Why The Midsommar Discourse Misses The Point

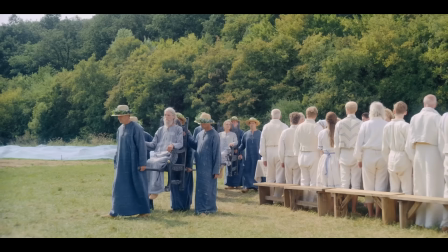[20:45]
Like a cog in a machine, you're not accepted as an individual, but for your ability to, like a robot, serve the assigned greater good.
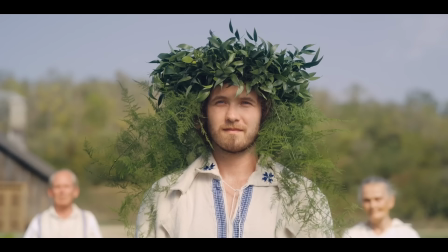[20:54]
Dani is so easily seduced by this idea because she's desperate for any sense of connection at this point in her life.
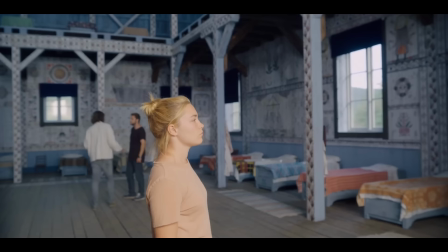[21:00]
And like a dutiful Harga zombie, Pele is, as we see quite literally in this moment,
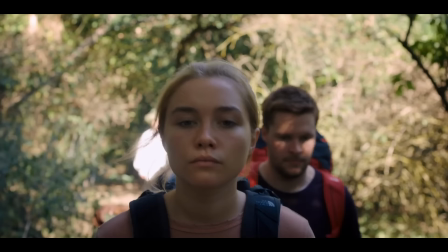[21:05]
removing Christian from the picture while Dani's enchanted by the Harga's surrounding beauty. Pele and the Harga have a pre-assigned fate in store for her.
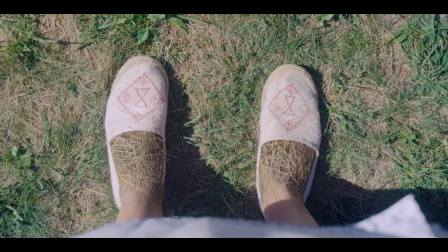[21:14]
Her best interests are only something to be maneuvered into aligning with theirs, to shape her into just another disposable cog in the machine.
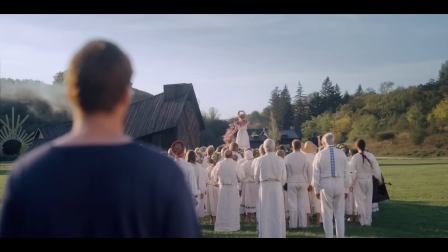[21:23]
This is a deterministic path that Dani is taken on without any say in the matter, and we can be tricked into thinking it's the better of two options for Dani.
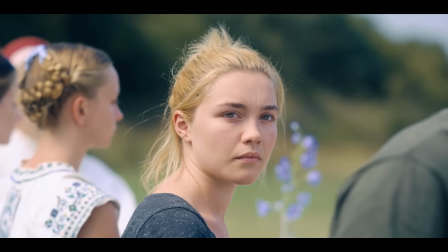[21:31]
But when we zoom in with our handy-dandy movie magnifying glasses,
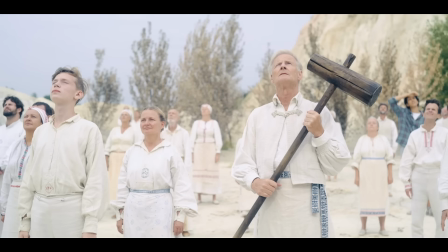[21:35]
we realize the Harga have been rigged to be her only option, not just by her new family, but by her original one as well. One of the earliest shots in the movie is of Dany's parents slowly dying in their sleep with thanks to Dany's wonderful sister,
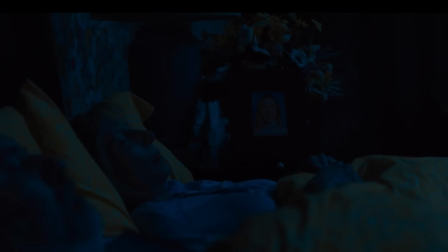[21:47]
and on the nightstand right next to them is a picture of Dany with a bouquet of flowers arranged around her head,
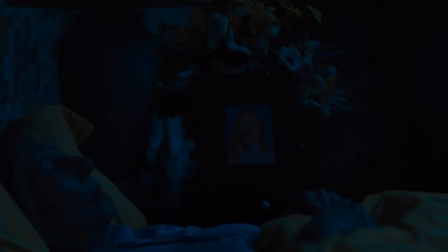[21:53]
symbolizing her fate as the May Queen, which shows us that though Dani didn't literally die with her family that night, her sister still did kill her in a sense.
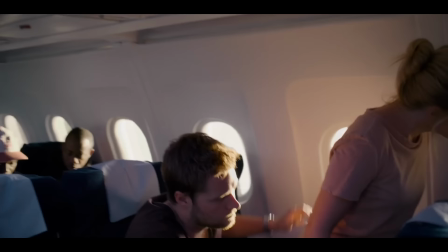[22:02]
Because this inciting action is what leads to Dani and Christian clinging ever tighter to a relationship that was about to end.
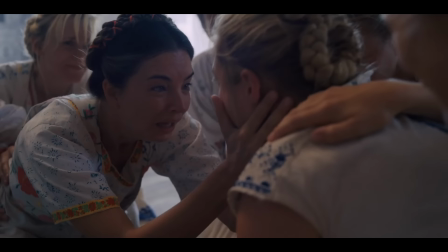[22:08]
Which then leads to Dani going to Sweden with Christian and his friends, which all tornadoes into her being drugged, brainwashed, and assimilated into a monstrous cult.
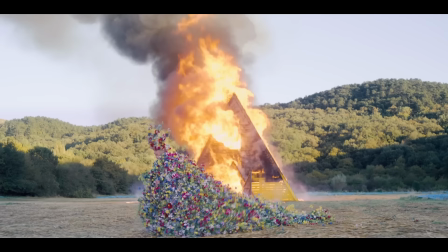[22:16]
A fate arguably worse than death.
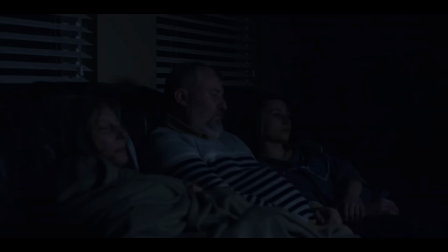[22:19]
A corruption of her morality and a complete loss of self, all ignited by the simple fact that this was the family she just so happened to be born into.
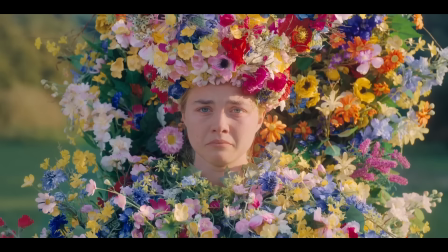[22:28]
Dany's choices are narrowed first by her family tragedy and even further by the Harga until she's steeped in the illusion that this new home is her only fitting option,
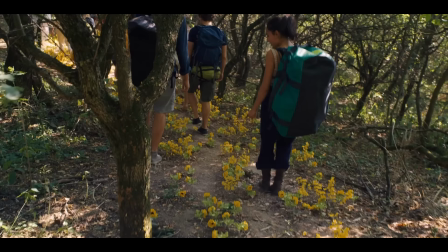[22:37]
and the flower motif is used to convey this elimination of choice a lot more than just in the beginning.
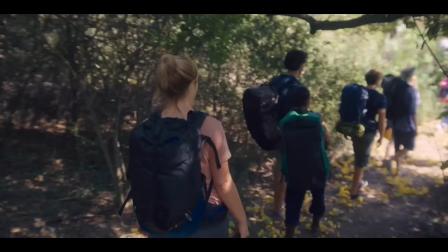[22:42]
It's a flower-laden trail that leads Dany and the others into the Harga's entrance,
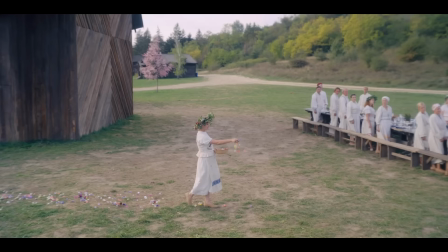[22:46]
and flower-pedaled pathways that separate Danny and Christian to get them in just the
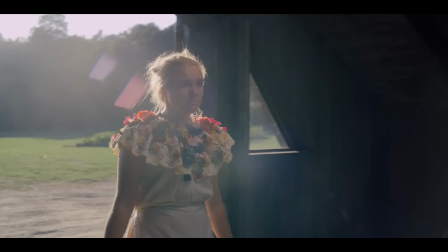[22:52]
place they need to be in order to steer Danny into choosing to kill Christian by the end.
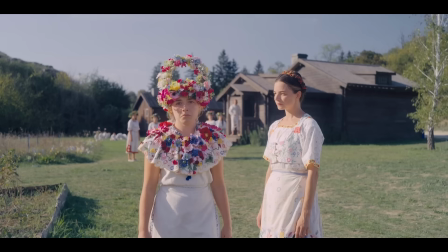[22:57] What's that? That's not for us. I think you should not.
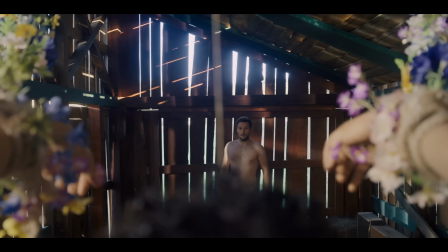[23:02]
And this all contributes to how we, the audience, can be manipulated into siding with the Harga too.
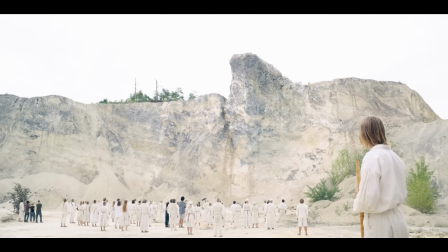[23:07]
Because flowers aren't exactly the typical tool in your average horror movie villain's arsenal.
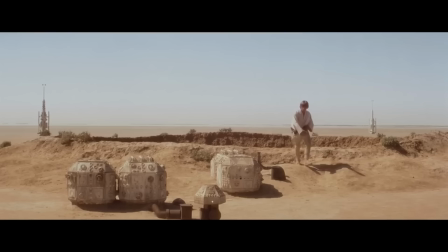[23:11]
And the fact that the Harga are visually identified with brightness throws us off. because we've
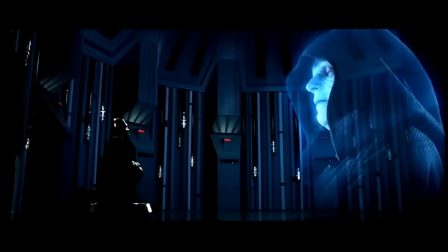[23:16]
identified heroes as the light and villains as the dark for about as long as stories have been around.
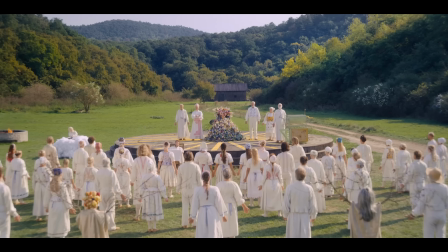[23:22]
But Midsommar flips this notion on its head, disorienting us like Dani after way too much sunshine and psychedelics.
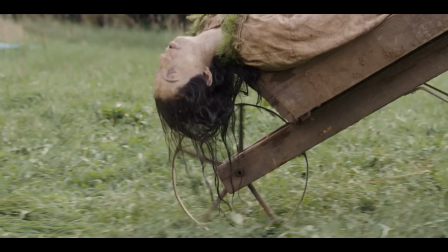[23:28]
The Harga are the dictators of every character's fate, and they serve up some pretty lousy destinies for all, including themselves.
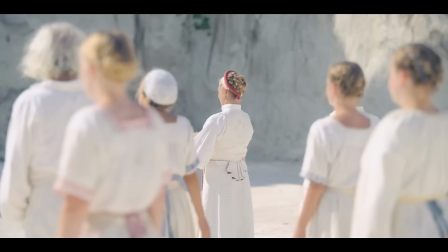[23:35]
Any thought that Dani has found a cozy new home for herself evaporates when considering the movie provides subtle
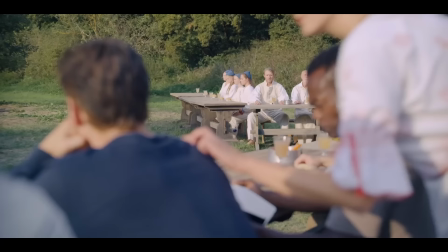[23:41]
indications that not every one of these psychotic flower children are as happy-go-lucky as they initially seem.
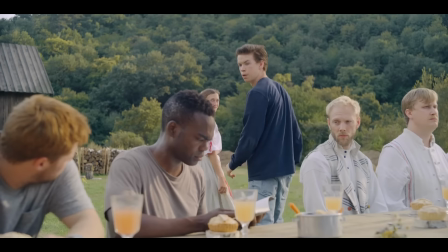[23:46]
The female villager assigned with luring Mark away so he can be killed off-screen can later be spotted with cuts all over her face,
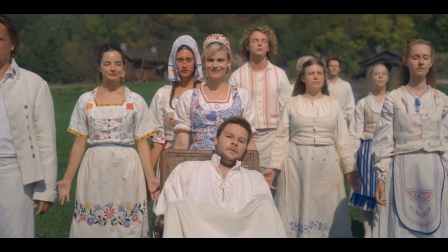[23:53]
indicating Mark put up a fight before his demise. And being tasked with assisting and murdering Mark appears to weigh heavily on this particular Hargitier's conscience.
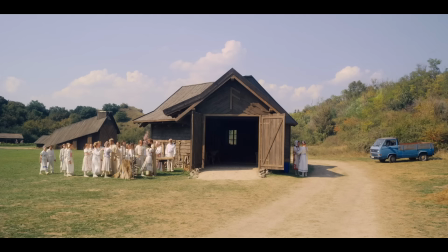[24:02]
As for a very brief moment,
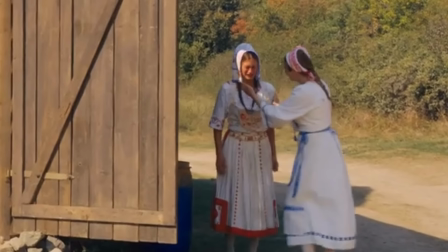[24:04]
she can be seen crying while one of her fellow cultists talks her out of her pesky moral conflict and back into that good old effortless groupthink.
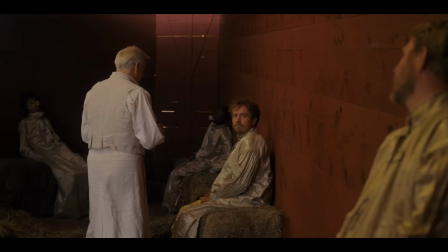[24:11]
And then there's the fact that just before the allegedly enlightened Ingmar and Ulf go out in the final blaze, they're promised by a trusty elder that as a reward for their loyalty and devotion,
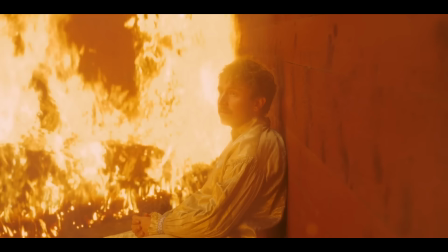[24:20]
they won't feel pain while burning to death. But as it becomes clear this promise was quite the false one,
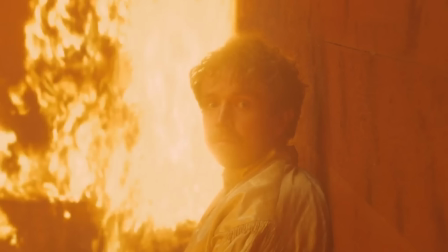[24:26]
fear in Ingmar's face indicates a realization in his final moments that the Harga are built on a foundation of lies.
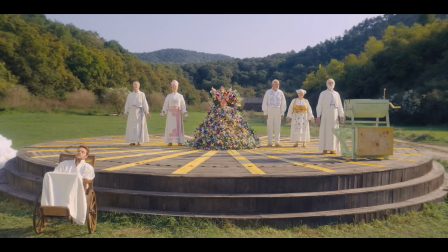[24:34] You sit on a throne of lies.
Though it's not outright shown or said,
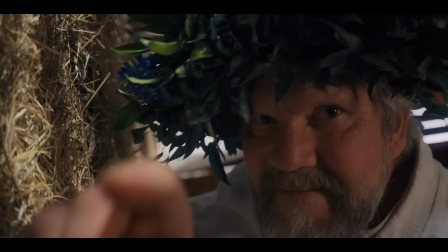[24:38]
it's hard to believe the Harga's elders are more driven by a devotion to nature and their sun god or whatever than by a tribalistic vengeance and bloodlust.